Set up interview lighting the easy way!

Hey guys, it's Louis here from Singularity Film, and today we're going to be talking about interviewing lighting setups and how to achieve this cinematic interview look. If you're a full-time filmmaker, videographer or hobbyist, it's likely that you'll be required to film interviews or pieces to camera now and again, so it's worth knowing how to do it properly. Now, before we begin getting stuck into talking lighting, it's very important to take a few minutes to firstly assess your scene and find your frame.
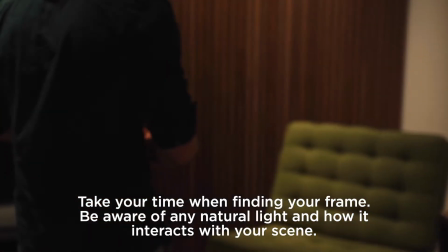If you're shooting an interview in a building that has windows, consider what the natural light is doing and how it fills the room,
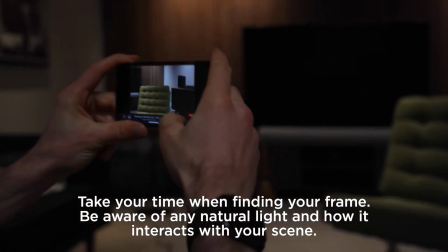as this could be the deciding factor as to where you decide to place your subject and how you light your scene. It's a good idea to use lighting to enhance and improve upon what is already happening in the scene rather than just compete against it. You also need to consider your foreground and your background. Think about any possible distractions in the background or foreground that could interrupt your viewer's attention, but also about objects that you could add into your scene to add interest.
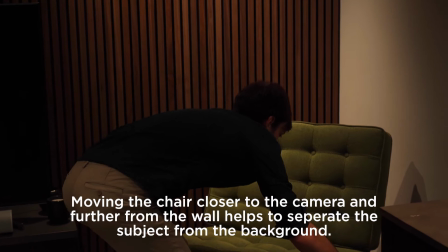Also consider if you want your subject to have more interaction with the background or be separated from the background. So after you've found your scene, you know where you're going to be shooting and where you want your subject, you next need to consider how you're going to light it and how to achieve the look that you want. Now, if you have access to plenty of equipment and the ability to turn off the house lights or block windows,
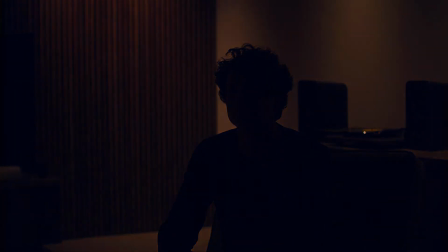we'd recommend doing so you have complete control over your lighting setup. But this isn't always the case, and if you only have access to one or two lights, you may need to keep the building or room lights on and work with them. So how did we achieve this look? Typically for this sort of look, we start by setting up our key light.
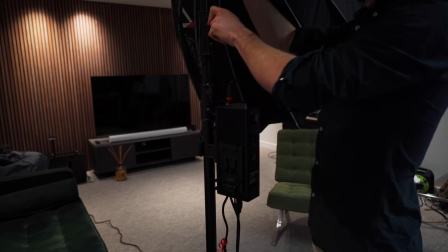The key light is the main light, usually the brightest and the main one used to light our subject. In this instance, we're using the Aperture 300D Mark II. As a general rule of thumb, we'll set this up on about a 45-degree angle from our subject, as we want to create some contrast and texture on the subject's face.
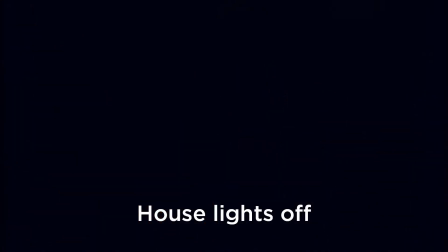The next thing to do is to soften our light so it isn't too harsh. To do this, we're using a circular softbox with a honeycomb grid,
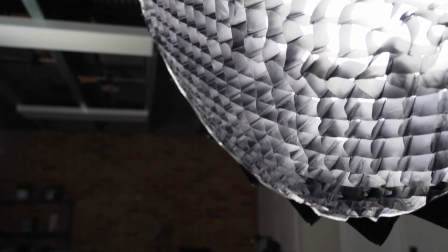but you can use a whole range of things to achieve a similar look, such as a white bed sheet, shower curtain, baking sheet, or you can always just bounce the light off something that's large and white, like a wall.
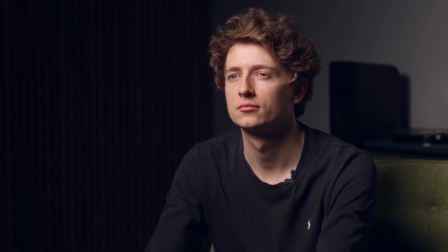As you can see, the key light creates a nice light across the face and a catch light in the eye, which helps to add some life into the shot.
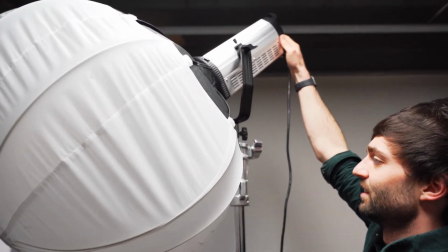Next, we're going to add a fill light. The fill light is a less powerful light in comparison to the key light that sits on the opposite side of the frame. It's known as a fill light because it will literally fill in the high contrast shadows that the key light creates on a subject's face.
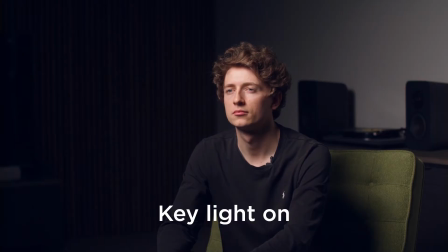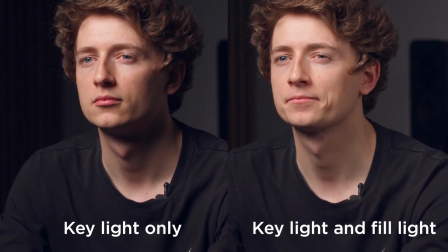After that, to achieve the look we're going for, we're going to add a hair light. Great interview lighting is always about creating depth.
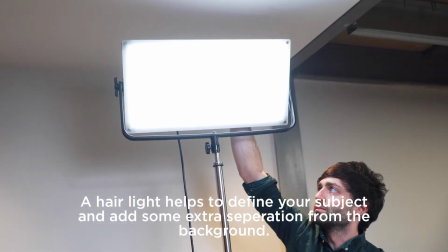The hair light is one of the best ways to define your subject. It's placed high up behind the subject and is typically a harder light to define the details.
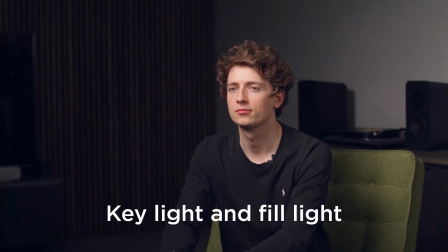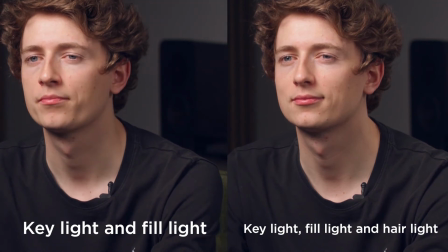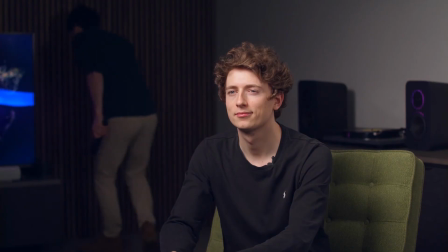Finally, we're going to add some practical lights into the background of the shot. Practical lights are lights that can help add interest into our frame and add more depth.
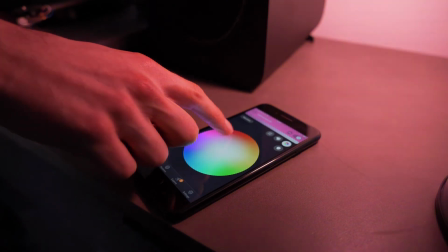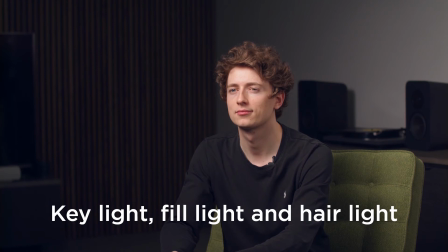And there we have it. Within the space of a couple of minutes, we've got a fantastic looking cinematic interview lighting setup.